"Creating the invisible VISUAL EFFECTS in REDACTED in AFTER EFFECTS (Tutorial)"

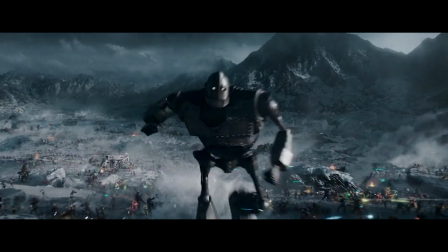[0:00]
When you think of visual effects, you usually think of green screen and CGI and all these things that Hollywood blockbusters do. But today we're going to show you some smaller visual effects that we actually used in our film Redacted. So if you've seen Redacted, which you should definitely go check out over here, there's like 2 shots that you would probably think, yeah, that was a green screen. But would you have guessed that we had 19 visual effects shots in this film? A lot of them are invisible. So let's talk about it. I'm going to show you some of them. Let's get into After Effects.
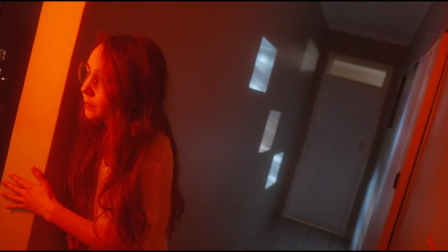Hi, I'm Jaco, and I actually have a degree in visual effects. I double majored during undergrad at AFTA Film School before doing directing and writing in postgrad. I did all the visual effects for Redacted, so let's just jump right into it. Okay, so let's look at the first visual effect shot of this movie.
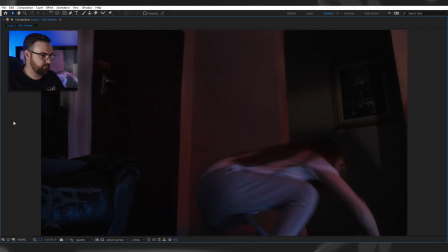[0:58]
This is what it ended up looking like. Did you see the effect?
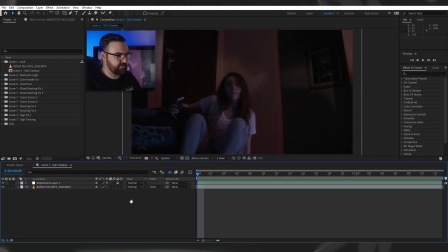[1:03]
So here's the original shot. And as you can see, the shadow here of Michael lunging towards her, he sort of like goes forward and then he moves back a little bit. And I thought that if you just use that in the movie, you know, it's like the monster goes in and then he releases, which I didn't really want.
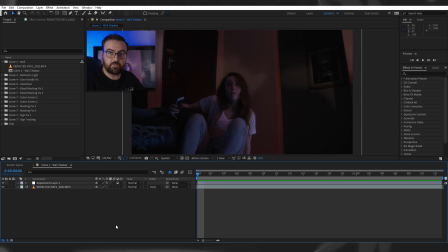[1:23]
I wanted it to look more menacing, as if he's like covering the room. So what I had to do is paint over this wall with the shadow. So the best way that I could think of to do this is go through, find a spot where your shadow is covering the wall, like for example there.
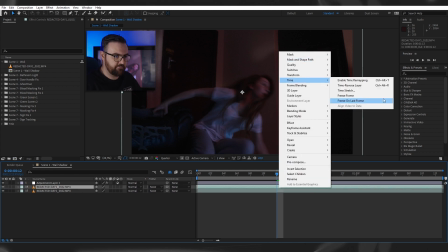[1:38]
Click on the layer, duplicate it, right click, time, freeze frame, and then just cut out
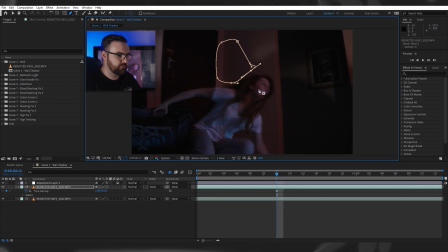[1:45]
the shadow that I want to keep. Now if we turn off that layer, you can see we've got the shadow isolated.
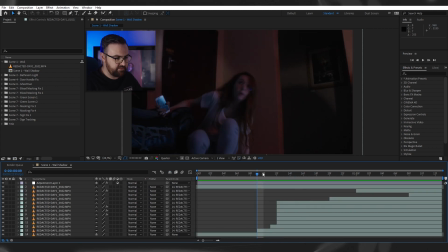[1:53]
And because we freeze framed it, it sticks there. So I basically just went through here, grabbed a bunch of freeze frames on different spots. And very important, it happens as he passes those points. You don't want the shadow to pop up unnaturally. And then at the end here, I just rotoscoped a very,
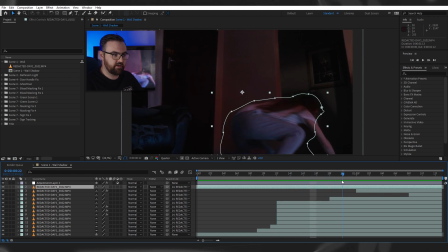[2:13]
very loose mask around our actress here, Adrian, as she runs out.
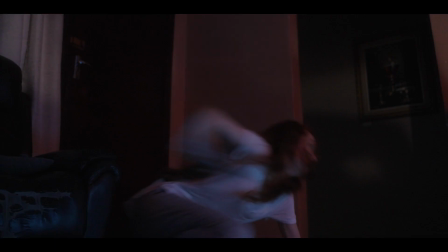[2:19]
And yeah, that's it, the first invisible effect. Very simple. So next up, we've got the shot of the bathroom.
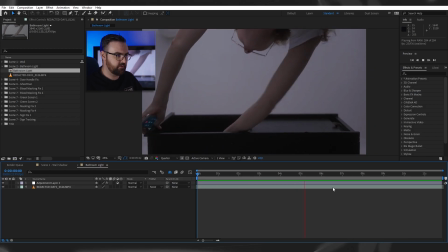[2:26]
You might be thinking, what's needed here?
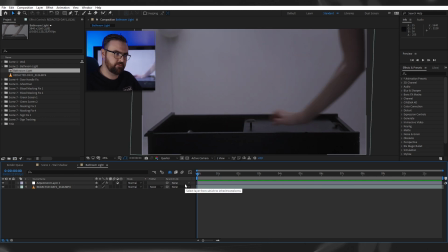[2:28]
And obviously, because we shot this in a real bathroom, I didn't want to use the house light, the light that's already there, because it had like a weird green tinge, which I didn't want. And we had some professional lighting shaping it and whatever.
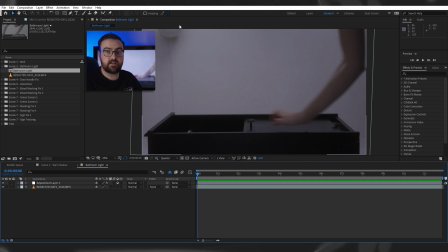[2:44]
The problem is you can very clearly see that the light is off. So it's like, where's that light coming from?
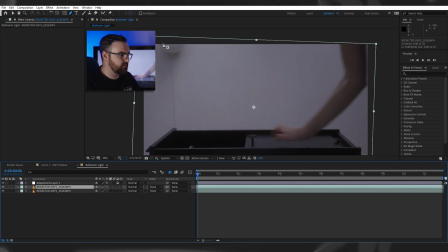[2:49]
So what I did was duplicate the layer, add a little mask around the light here,
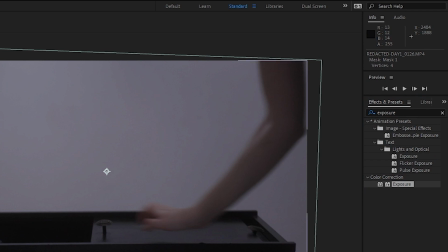[2:56]
feather it quite a bit, and then add the exposure effect. So then you could easily just bring up the exposure.
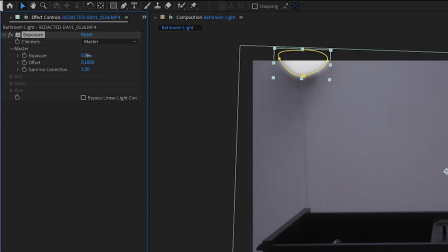[3:03]
The offset is what makes it like really bright. So bring it up until where it looks right.
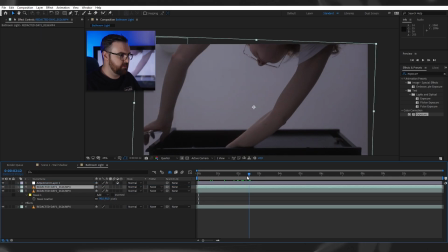[3:10]
Duplicate it, the bottom layer, put it on top, and then just went through and rotoscoped her arm. Now this is probably going to be a lot easier now that the Rotobrush 2 tool has been added to After Effects. I don't know, I just decided to go through and do it manually because it's just an arm and it doesn't have to be super perfect.
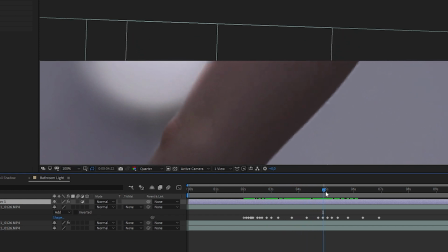[3:29]
You can see there's a little bit of bleed there when our arm covers it, because that's what a real light would do.
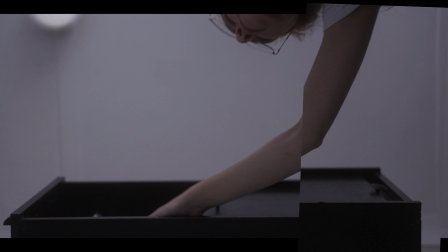[3:33]
And that's the second effect. Let's move on.
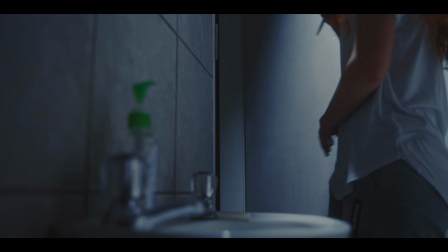[3:36]
Okay, so now if we look at the final film here, right, you can see that the door opens from left to right.
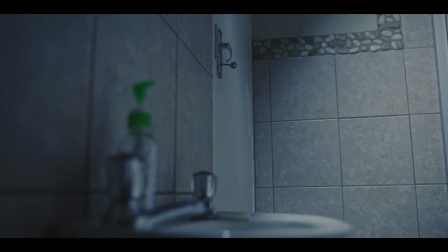[3:44]
And then she closes it, and then she's in the hallway. Now the problem that we had is that the bathroom was actually located in a completely different spot in the house from the hallway.
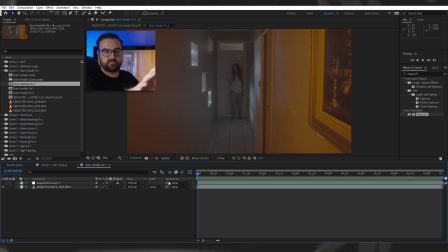[3:54]
And I really wanted this shot of Al, the character, walking down the hallway and all that stuff that you saw.
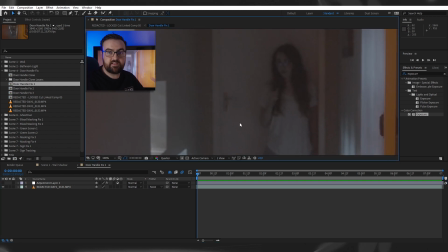[4:01]
If I zoom into this shot here, however, this door at the end of the hallway that we wanted to use opens the opposite way.